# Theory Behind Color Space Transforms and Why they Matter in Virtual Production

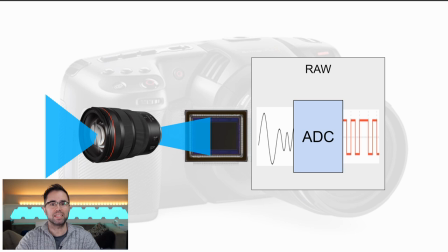Now there are a lot of pieces is in between but at the end of the day the camera is going to read the voltages on the sensor and just use an analog to digital converter and turn it into a 16-bit number representing how high or low that voltage is.
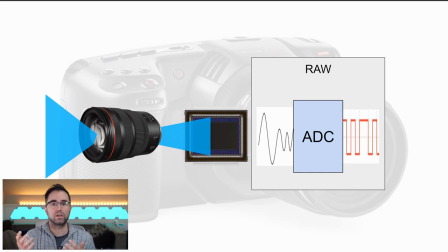Now you could also say it's just how bright the light was because they're going to correspond like linearly one to one. Now there may be some processing steps in between here and there but this is the gist of what's going on inside the electronics.
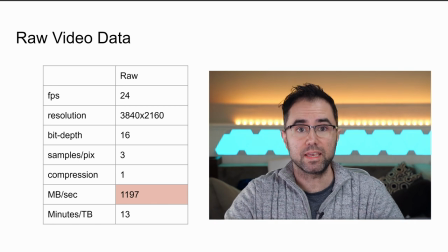So first question why not just emit the raw sensor data as your video footage. Turns out that's not too far from what a raw file actually does but those can get very large very fast. Here for example is a calculation of a 16-bit raw 4k 24
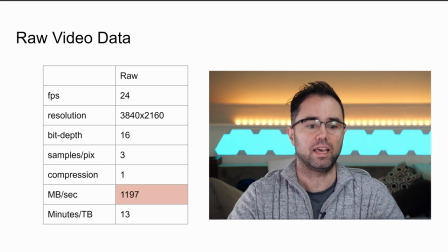frames per second video file and if we go through and multiply all these numbers out what we'll find is that it uses 1.2 gigabytes per second of data which on a one terabyte hard drive only gives you 13 minutes. Most cameras, including ours, compress the data using a series of transforms, which will attempt to reduce the file size while maintaining the image quality.
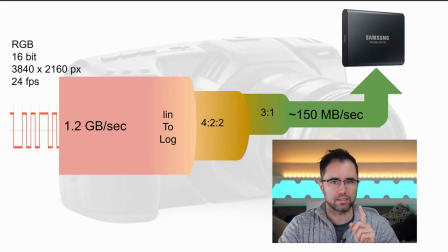The first transform, and the one that impacts color space the most, is this linear to log conversion. So 16 bits of color depth is a lot of data to store about color, because you're not just storing 16 bits per pixel, it's 16 bits per color channel.
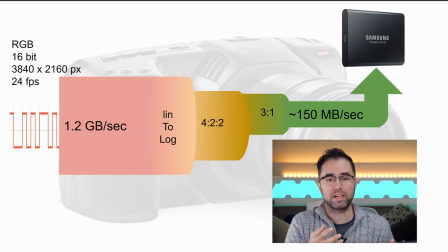And most of our TVs only do 8-bit. In fact, buying a 10-bit monitor can cost several thousand dollars. But filmmakers like to use 10-16 bits because it gives them a lot of flexibility during post-production.
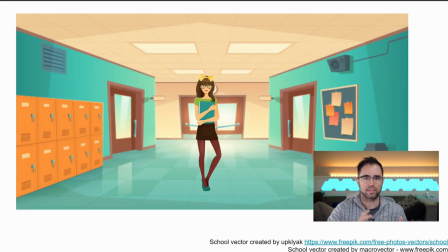Let's kind of go through an example as to why filmmakers like these large bit depths. So here's an example scene, you're a director, you're filming the latest, greatest teen action thriller, and you want to represent an actor standing in this dark school hallway. Now, right now, there's very little suspense about the scene, you know, it just looks like an average school day.
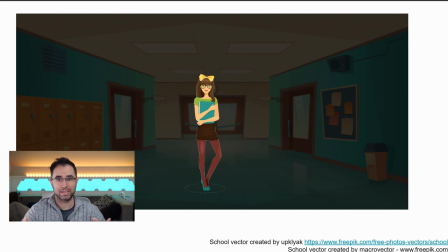So the director decides to play with the lighting in post-production and attempts to darken the hallway. A straight darkening in the hallway is fairly easy, but you could argue that this doesn't look that good. It's almost like the background is just disappearing and, you know, the actor's like in a spotlight in the middle.
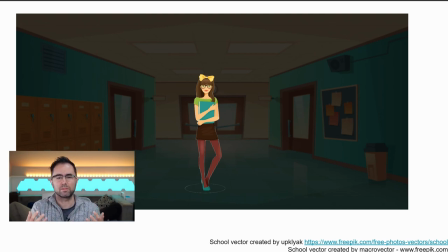To me, it feels artificial and it looks more like they're in a play than a real scene. in this case if we had a narrow bit depth like only eight bits of color you know there might not be enough in the information in the shadows to do anything more than this with it
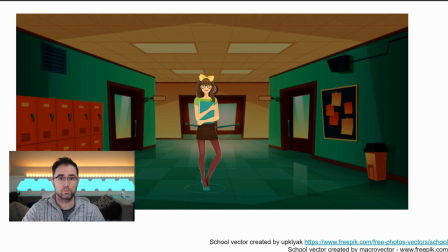now if you have enough detail in the shadow because you shot the scene in 16-bit you know then you could darken the scene but like punch up the contrast and I think it adds a lot of texture to the background you know and it's a much more interesting scene and I would argue that it's actually adding the tension that we're looking for.
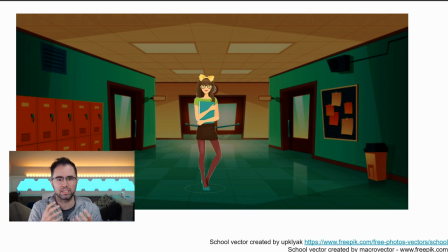So this is definitely a dark hallway, but you know, I can perceive a lot of the surrounding, the background. It feels like the actor is really there. So this is one of the reasons why directors like to have as much information stored in the camera as possible because it gives them a lot of room to play around in post-production.
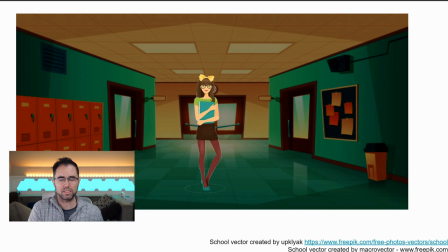It's expensive to refilm scenes, so you just want to capture as much and as everything as you can on the first attempt.
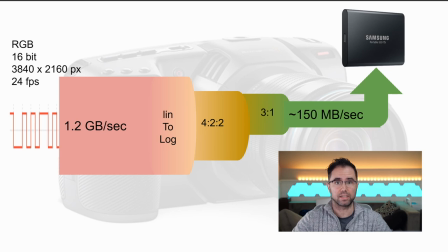Great, so we understand why people want 16 bits of color data coming in, but what is this linear to log conversion? And the short answer is it's a mathematical trick. It's not really any more sophisticated than that, but if you're interested let's go through why the trick works.
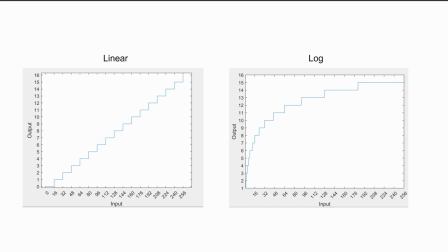Well I told you we're going into detail and if you didn't take me seriously I bet you are now. I want to make sure you really understand why these logarithmic color spaces are used.